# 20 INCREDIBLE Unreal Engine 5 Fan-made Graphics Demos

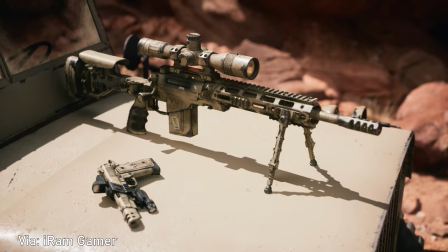8:18 Beautiful photography of military equipment, which I don't normally consider to be the most incredible subject for photography,
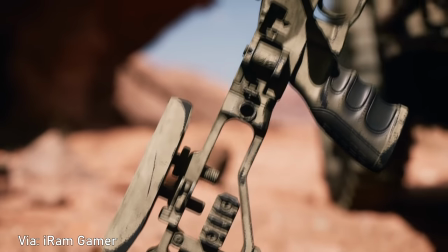8:26 done in all these varying types of light that really brings forward this texture and feeling of use.
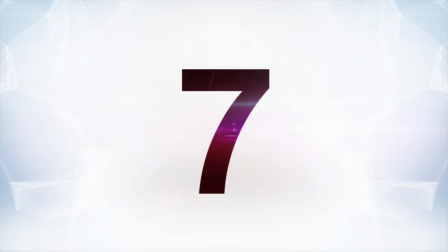8:32 At number 7 is this quote-unquote quick test,
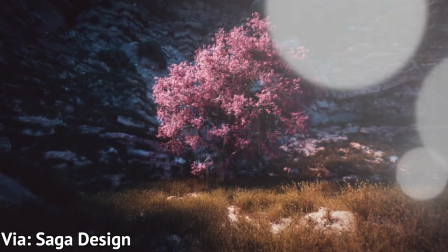8:36 where Saga Design sat down and spent an hour sketching out a place to test out Lumen to show us lighting.
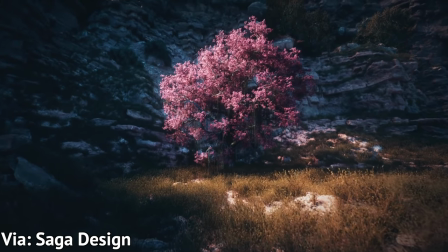8:44 But in truth, let's just talk about how beautiful this thing is that this person made in an hour.
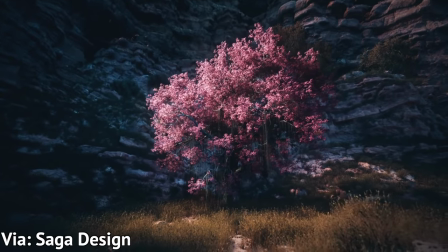8:50 This tree and the cherry blossoms and the grass and the soft golden lighting,
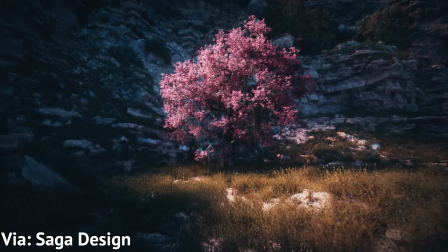8:55 as well as the shadow on all of the rocks behind it, this is incredible.
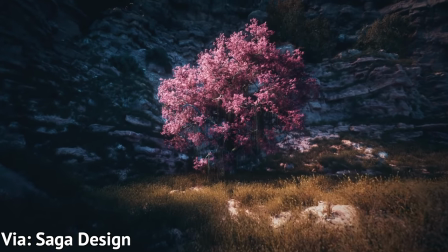8:59 If I came across this in a game and it just looked like this in a spot, I'd be like, Jesus, how are we here?
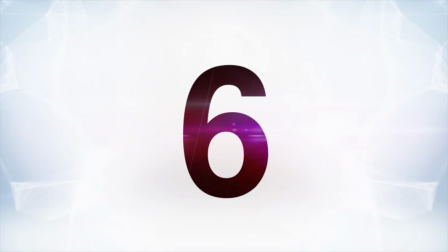9:06 This is incredible. At number 6, Ayub Attach gives us a reason to put our damn seatbelt on the airplane.
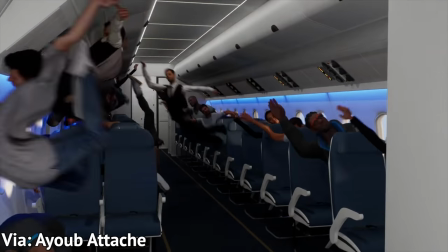9:14 Holy crap, it's a plane crash simulation, and Unreal 5 not only makes it look cool as hell, but also terrifies the ever-loving crap out of me.
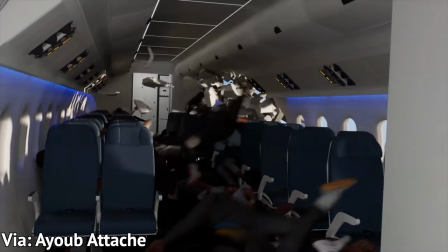9:22 I will never take my seatbelt off in a plane again. I do not want to be any of those people.
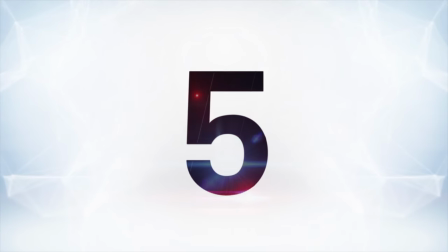9:29 At number 5, Burza Games gives us a nanite and lumen test, which gives us this totally otherworldly environment.
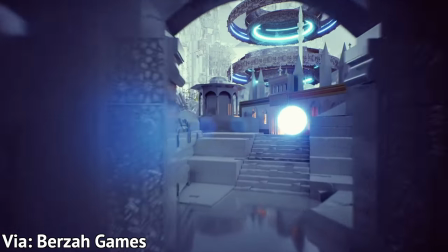9:37 Kind of a glass underground city, or chrome, or something very reflective with a ton of polygons.
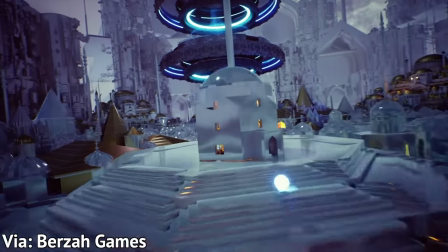9:44 That's all that really matters. I don't know if I'd call it cyberpunk, but I don't know if I'd not call it cyberpunk.
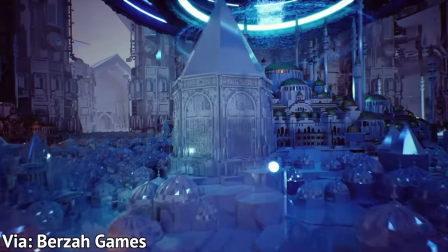9:49 It reminds me very much of traditional architecture, maybe some Middle Eastern architecture,
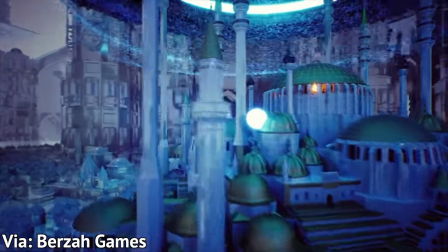9:54 but it's all reflective, and it's all got this sort of disco ball thing going. I don't I don't know.
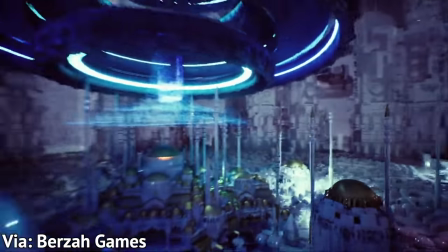10:00 It's insane, whatever it is. It's also a billion plus polygons with all of that reflection and light stuff going on.
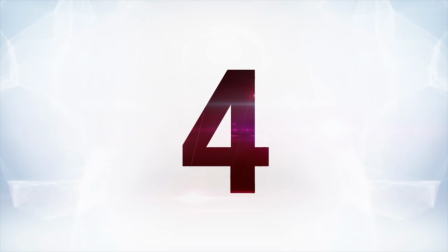10:08 Just wow. At number 4 is a demo by Christian Dolby, which shows us an apartment out on the desert,
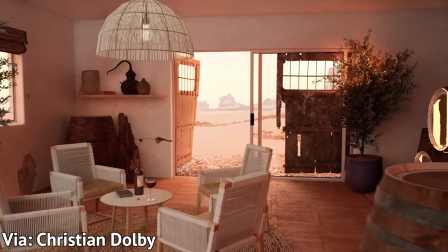10:17 and it is frankly shocking how real it looks.
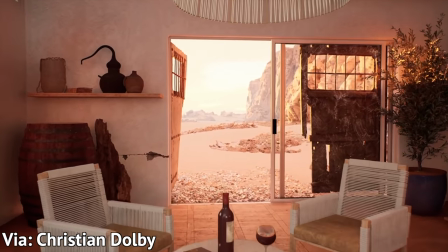10:20 Part of the reason it looks so good is that the interior of the apartment that the shot starts in is imperfect.
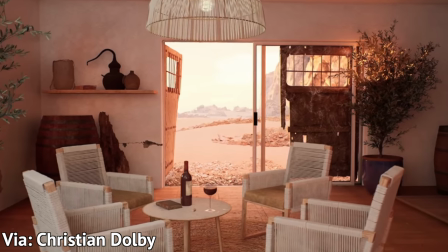10:27 There's signs of wear, the materials are very rustic, the doors are kinda messed up,
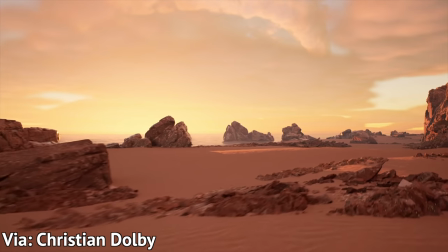10:33 the walls got cracks in it, and it's just basically selling it. It is a beautiful image, and amazing that it's happening in real time.
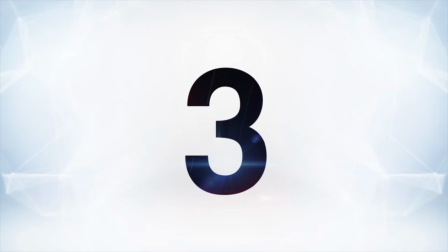10:41 At number 3 is an amazing jungle scene labeled a tropical hillside in a demo by Melheim Sphere.
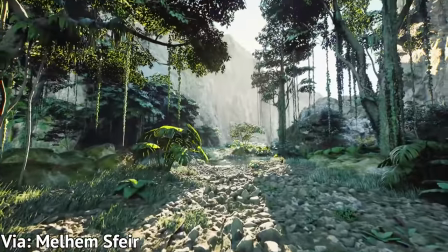10:49 What's really so astounding about this one is just the sheer amount of detail there is.
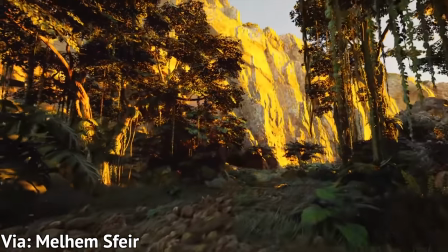10:55 Honestly, it kind of reminds me of the feeling I got jumping into the jungle in Crysis way back in the day,
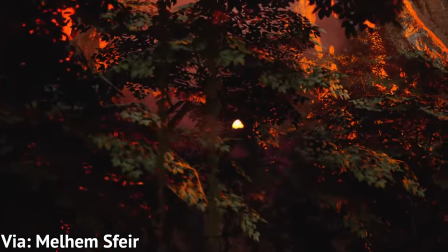11:00 because it is that level of increase in my expectation in terms of graphics.
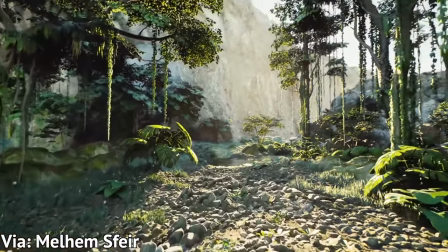11:07 Again, it's Nanite and Lumen that are causing these things, and it's amazing.
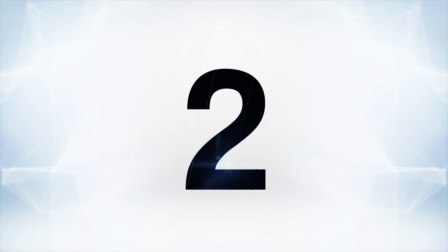11:11 At number 2, Scion T Design remade, or rather made something inspired by Silent Hill,
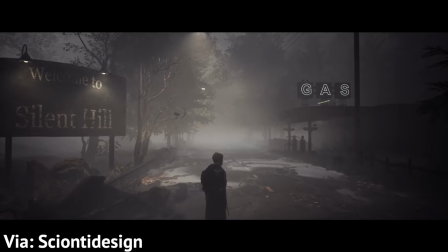11:18 and showed us both nighttime and daytime environments for it, and it is incredible.
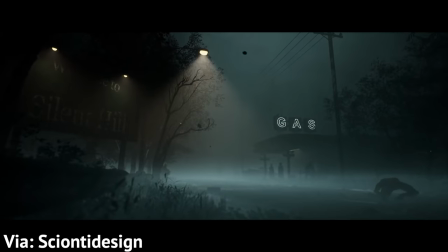11:23 I would kill to play the Silent Hill game this guy is envisioning.
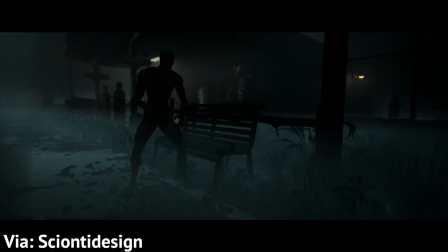11:27 What this thing looks like in different lighting too just demonstrates how insane lighting can be in the Unreal Engine.
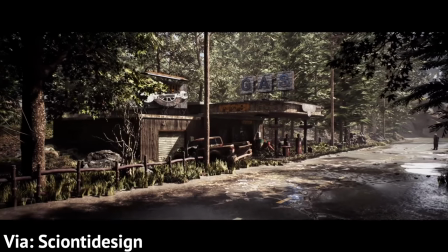11:34 We get beautiful nature, worn out but not particularly scary town, and then we roll in that fog, and it's just terrifying.
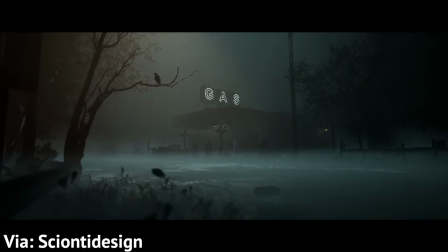11:43 Someone put this guy in charge of one of these games. I would absolutely take that. And finally, at number 1 is a demo from Victor Allman called Demon's Gate.
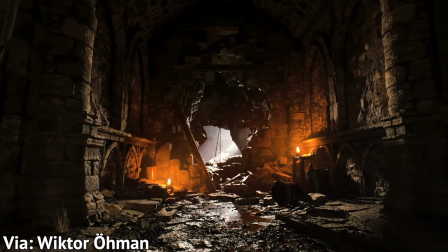11:55 Now, this is by far one of the coolest things I've ever seen.
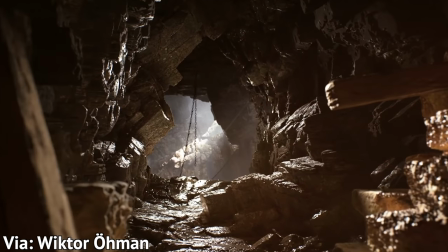11:59 It looks like something out of Dark Souls or something along those lines,
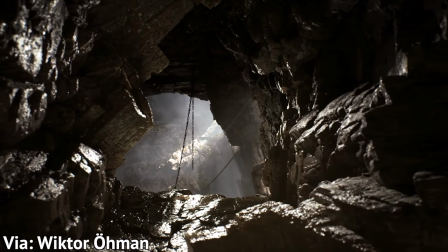12:04 but the environment is so detailed on a level of something we just haven't seen before.
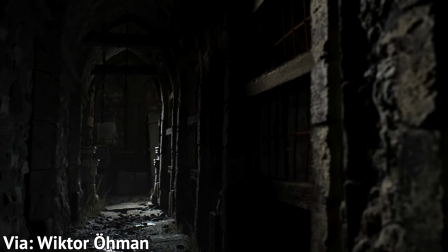12:09 But you throw in this candlelight with all these puddles on the floor and refracting liquids on stone with the chains all over the...
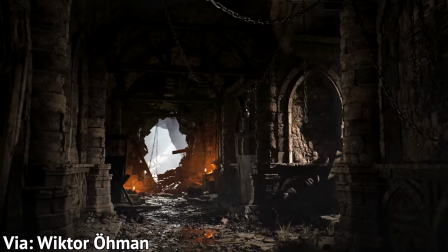12:18 It is just a sight to be seen. Playing through something that looks like this would be insane.